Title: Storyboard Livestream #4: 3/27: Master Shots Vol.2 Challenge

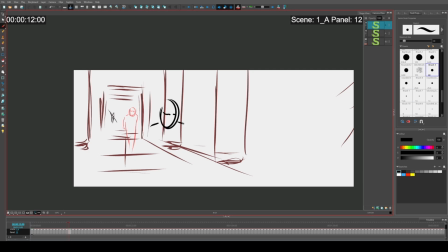[21:04]
I don't know what fantasy universe this is in.
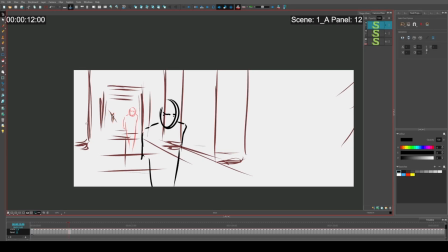[21:13]
I think also for this, I might simplify characters' faces to just be basic shapes.
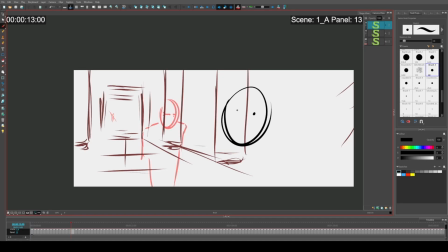More so than usual, just because I want it to be known that there's multiple characters, but I also don't want to
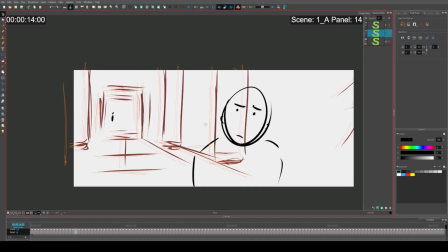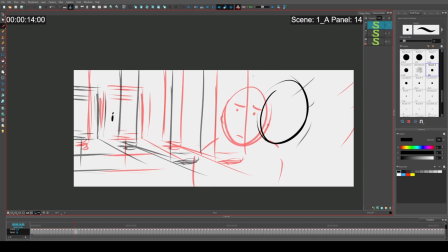[21:43]
I don't want all the characters to look identical to each other. He's looking up at maybe some art or mural as he's walking by.
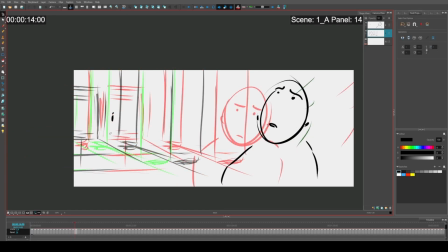[21:57]
Oops, I forgot the other guy is way over there.
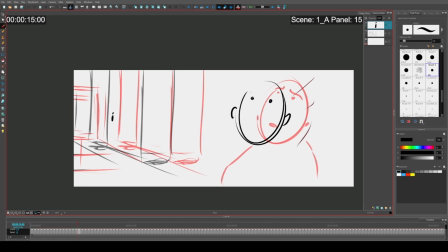[22:09]
So you may remember that I used the same kind of shot, I think, on the first one I did. First of these drawing sessions. I need to just delete that guy.
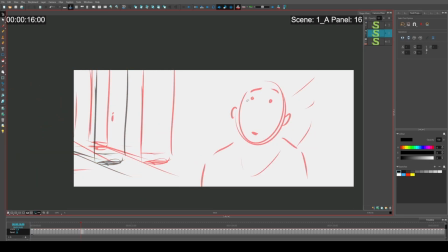[22:25]
It's a great way to introduce someone into a new setting or area, to have them walk towards the camera.
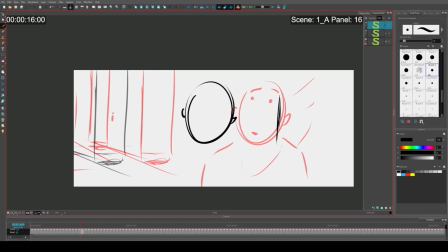[22:33]
And then the camera will turn as they stop halfway to look at something, because it gives them a moment of pause before entering into a new location that might be relevant to the plot.
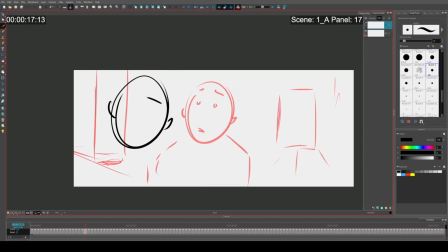[22:50]
So you see now he's kind of dragging behind onto screen left. So it's showing that he's taking a moment before he has to rush into whatever this next scene is going to be. And maybe there's going to be like smoke and fire and stuff like that. Something big is happening outside.
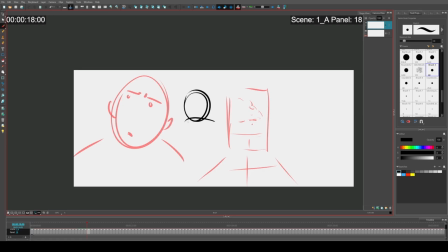[23:09]
And, you know, maybe he doesn't feel like he wants to go in there. So that's why there's a little bit of a pause. Now this pause is only for like a second. It's not long. It's really, really brief. But the point of it is to just add a moment of hesitation.
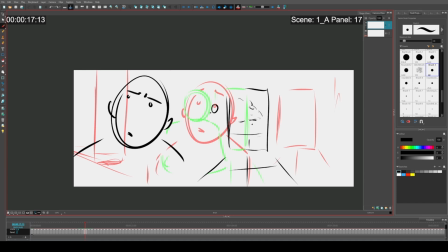[23:29]
I'm going to put 2 guards here. I just want to feel like there's... No, I want the 2 guards outside. I want to feel like there's something that's happening that he should be seeing and other people are seeing.
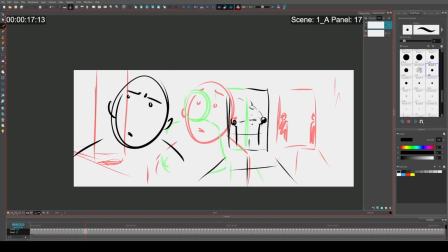[23:46]
And so that's drawing him out. Because people always like to see what other people are seeing. Like, you know, if there's a crowd gathering. And so psychologically, if we see through the doorway that there are people outside already looking at something,
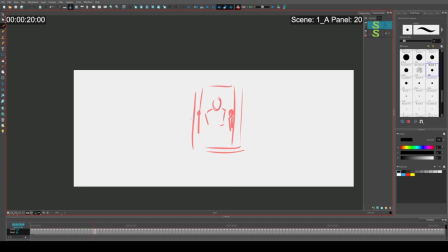[24:01]
we know that we as the audience should also be out there. We should be out there seeing what's happening. We want to know what's happening. Why is there smoke? Is there explosions? What's going on?
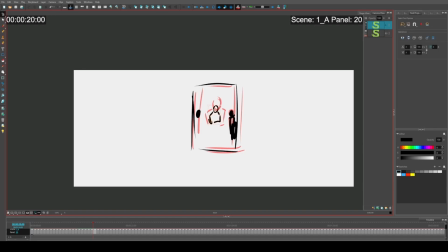[24:12]
I'm gonna make him a little taller.
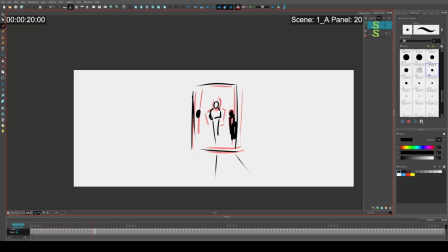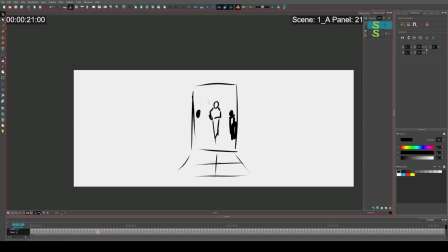[24:22]
So he's gonna enter into
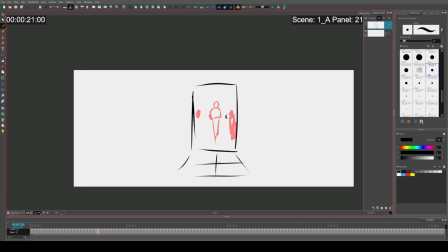[24:30]
maybe there's the guards. There he is entering into a new setting, and maybe there's smoke and fire and stuff out there. Okay. All right, here we go.
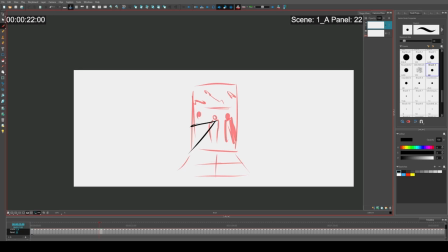[24:48]
I'm gonna have him go down a staircase. I'm gonna be very brief with this because I've noticed, and maybe other people have too, I have a habit
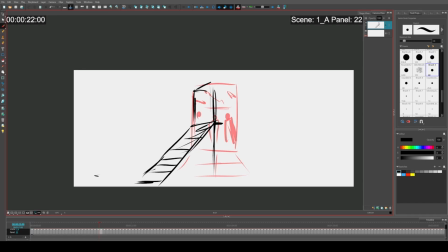[25:05]
spending a lot of time on these openings. I don't know what the guards were standing on.
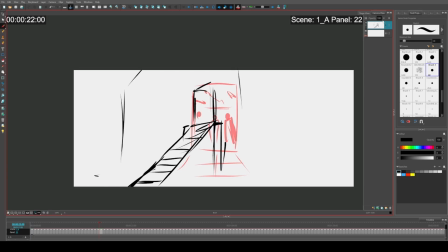[25:14]
I spend a lot of time on just getting a character from one location to another. So here's guards, here's other guard, here's our guy.
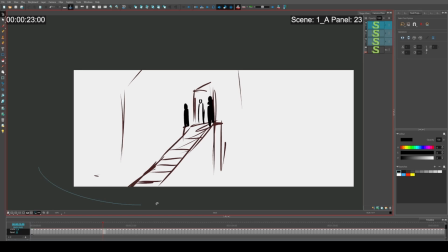[25:27]
We are going to have him walk down this staircase because I want it to feel like he is descending into something.
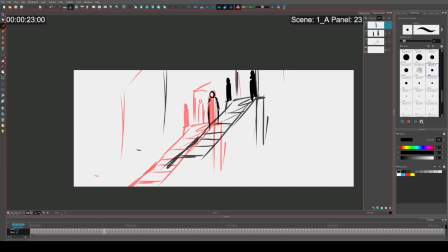[25:40]
You know, he's not ascending into a battle, he's descending into something maybe he doesn't want to look at. Maybe he really actually doesn't want to be here at all. And then the other thing that's going to be important is we're going to set up that there's going to be a border,
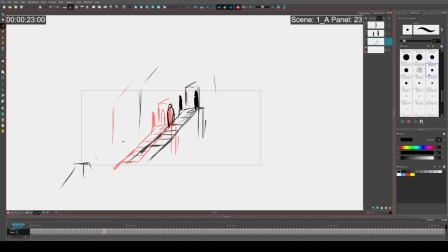[25:55]
a hard border on screen left that he will not cross. And there's going to be people at this border to make it feel like it's a threshold between something big happening. You know what I mean? Like something's about to happen, but they're not there yet. They can't get there yet.
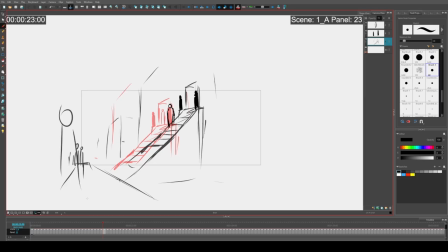[26:11]
So this is going to be like the wall for like, I don't know, a castle or something like that.
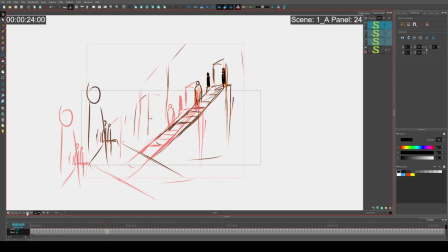[26:18]
See? Boom. All right, cool. This perspective does not work at all.
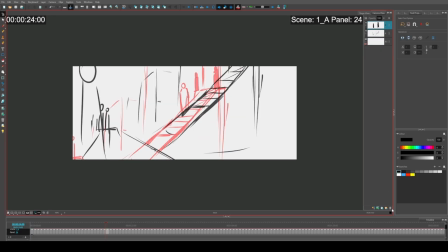[26:26]
All right, whatever. This perspective sucks. All right, I'm just gonna redraw that. None of that drawing was good.
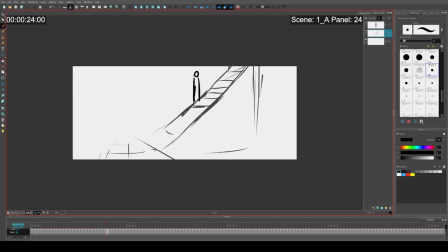[26:41]
All right, we'll just make this up as I go. Yeah, ignore bad perspective. I mean, ideally on the job, don't ignore bad perspective. Fix it. But like in this case,
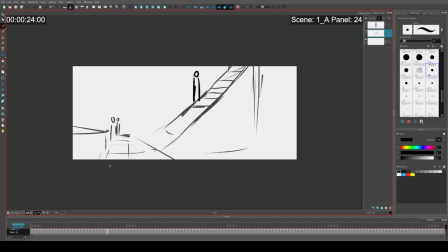[26:58]
oh my goodness, why am I struggling with this? Because I put the camera too low. Whatever. I think I can board this faster just by not trying to reuse this drawing.
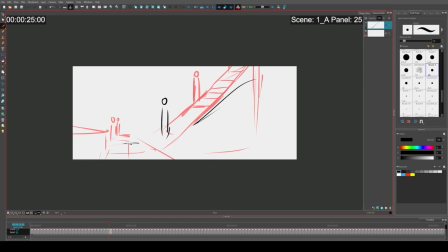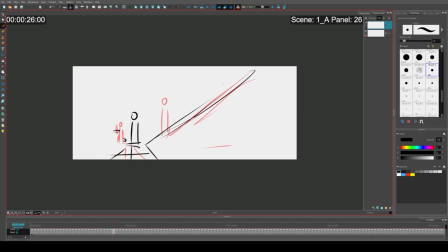[27:30]
I may have made multiple mistakes here. I did. He descends. I'm an idiot. Why did I do this? Whatever. We're gonna have the staircase there.
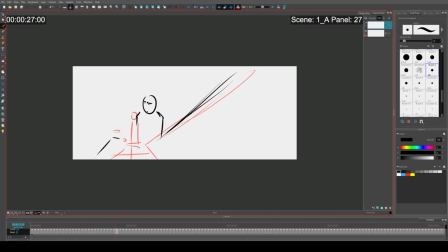[27:49]
Got the wall here.
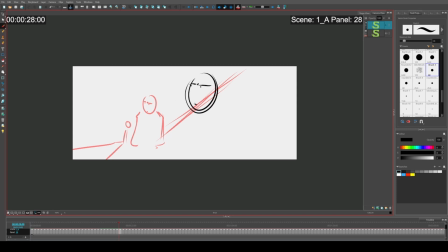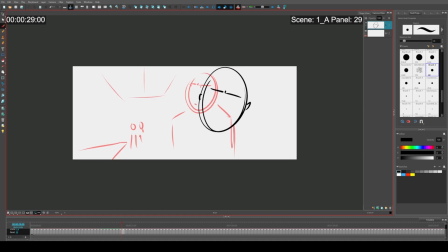I'm gonna have him go this way. We're actually gonna have him get closer to the wall.
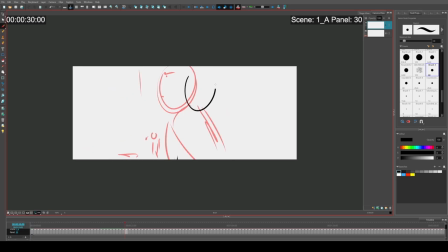So we can feel this empty void that's there. This is gonna be a low angle shot. And then
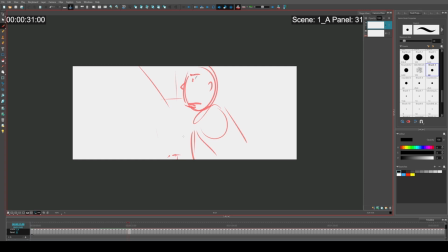maybe he blinks or something. No. He keeps his composure.
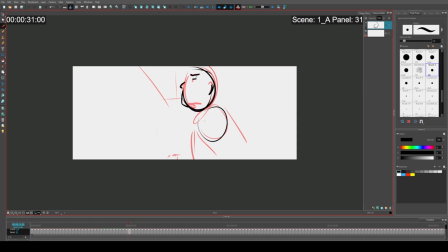[29:14]
He blinks here, but he feels more cool about it. He's unflinching. And he's gonna turn.